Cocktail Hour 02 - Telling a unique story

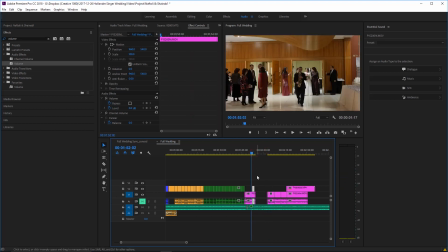[66:42]
And I don't know what he was actually playing in that clip. It doesn't matter, but you hear the saxophone, and it doesn't look off. So
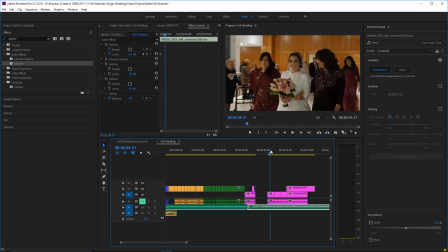[66:55]
that works for me. I happen to play the saxophone myself, so I can pick up on the fact that he's not pushing the right buttons, but nobody else will actually pick that up. There are times where you have a video of a musician and it just has to go in a certain spot. You see the musicians playing a certain way, and it's obviously being played to certain music.
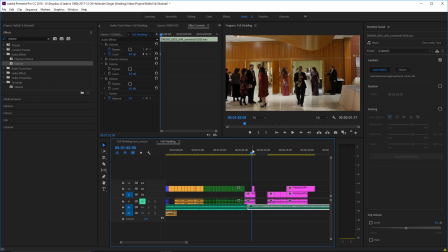[67:14]
Maybe like a drummer doing a drum roll actually has to be used on the video when you hear a drum roll. And those are going to be things we're going to get to in dancing segments. Over here, this one works.
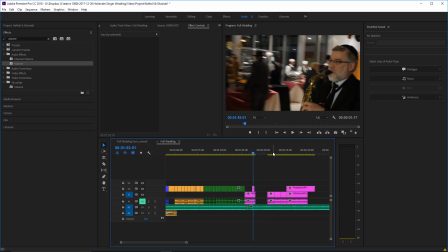[67:27]
As long as you hear a saxophone being played, we can put them in there. Now, these clips were shot in a certain order, but they don't have to be in a certain order. So
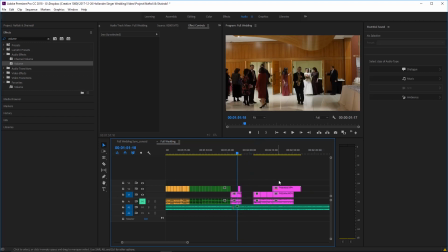[67:39]
we're going to use cinematics over here. We're going to try to do things in order.
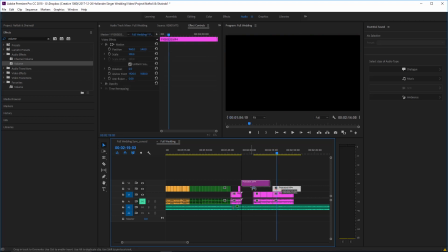[67:45]
So we're going to alternate between wide and tight.
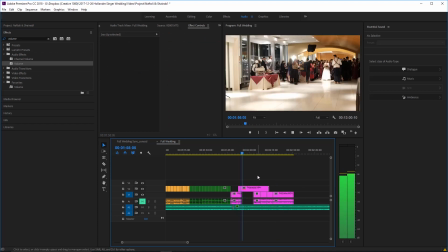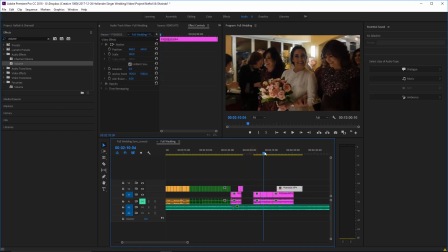[67:54]
Right. And she did have a long walk, but as long as it kind of makes sense. Let's put this clip in.
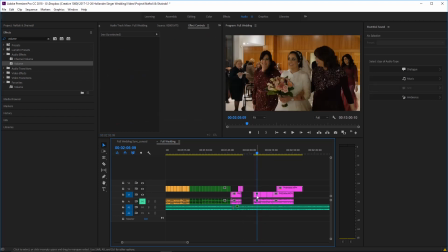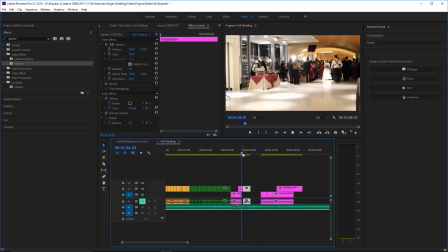[68:12]
Here.
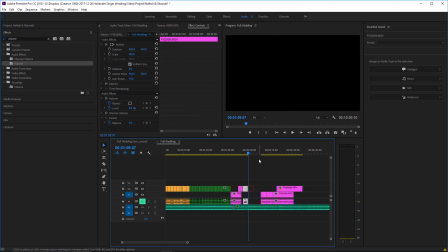[68:17]
And I'm going to try to stabilize that later.
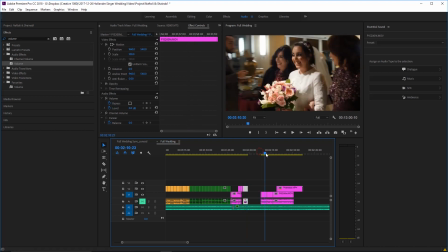[68:20]
So this over here cannot be followed by this clip here because they're pretty much the same framing, they're pretty much the same thing.
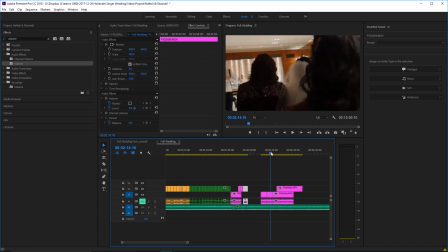[68:27]
So I can go from this clip and I could do a clip where she's walking from the back,
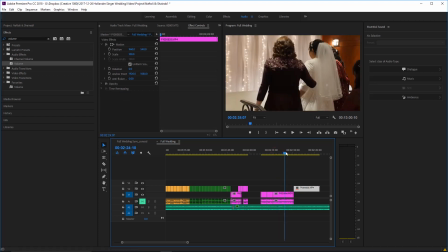[68:36]
or a clip where she's walking from the sides, but over here she's right by the chair already. And there she's sitting down, so I don't want that clip yet.
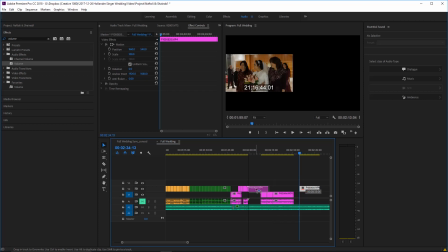[68:47]
We can go back to this clip here.
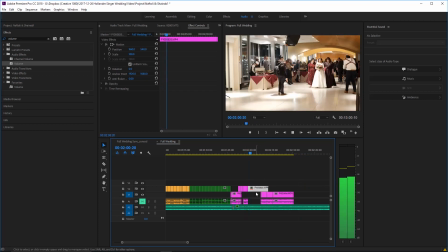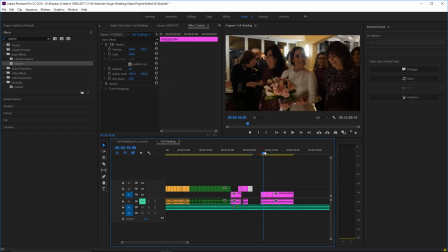[68:56]
And then
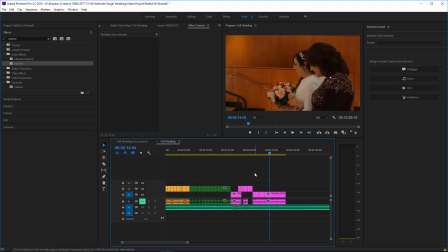[69:02]
let's just see if these three will sort of work in sync with each other.
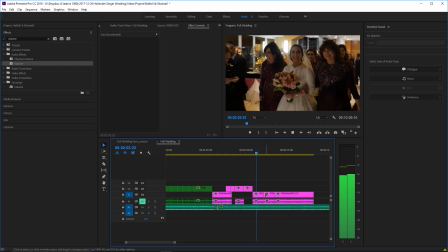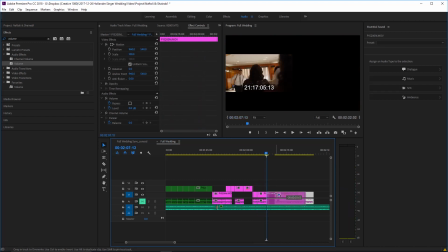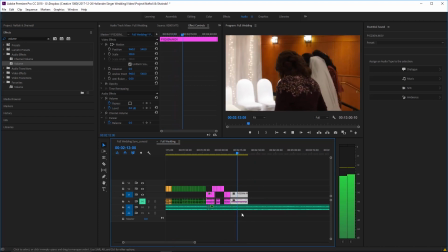[69:20]
Now, this clip's going to be a lot longer than I would normally like, but I want to see her actually climb the steps and go to her chair.
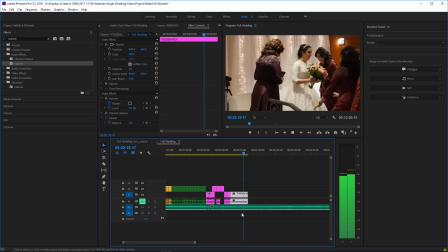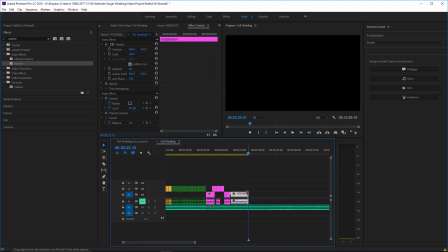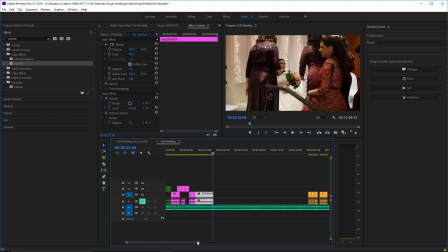[69:36]
Now you see the sisters are all hanging out there.
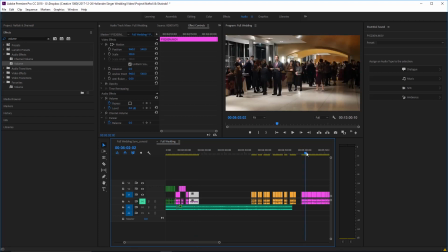[69:39]
I'm pretty sure I had a clip. Yeah, you see like this right here could be the very next clip, I think.
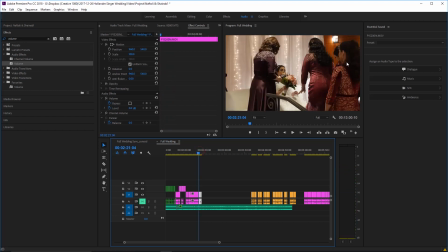[69:52]
Yeah, see? This girl takes a step up, and then the next shot, she sits down.
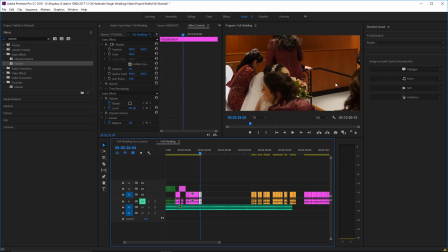[69:58]
So the clips play into one another, and they work. If it wouldn't have worked, I would stick something else in between them.
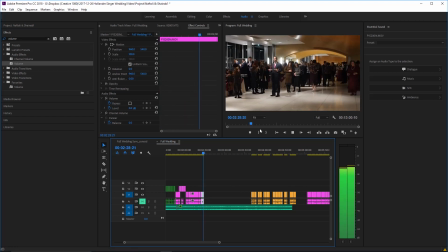[70:09]
Let's go to a shot of the crowd. Now in this shot, you can actually see the crowd all looking towards the bride. This shot was actually shot just as she sat down. So they're watching her come in and sit down.
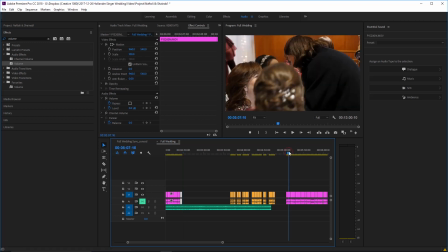[70:24]
So again, that kind of works.
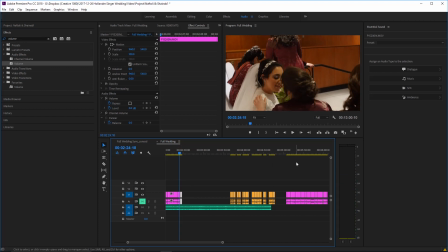[70:29]
What I don't want to have is I don't want to have this girl talking to the bride and then follow it up with someone else talking to the bride.
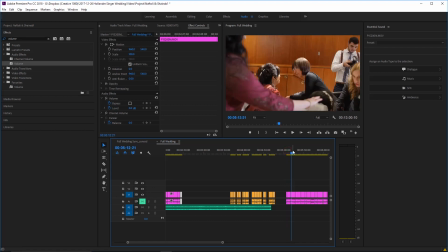[70:34]
That just doesn't make sense. You could have a shot like this, where you don't necessarily see who the bride's talking to.
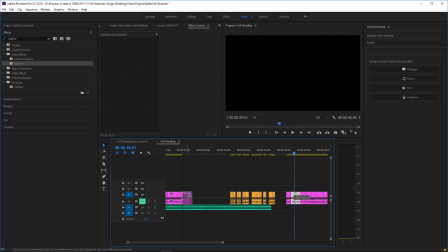[70:47]
Alright, so we could do something like that, right? There's clips of the bride now.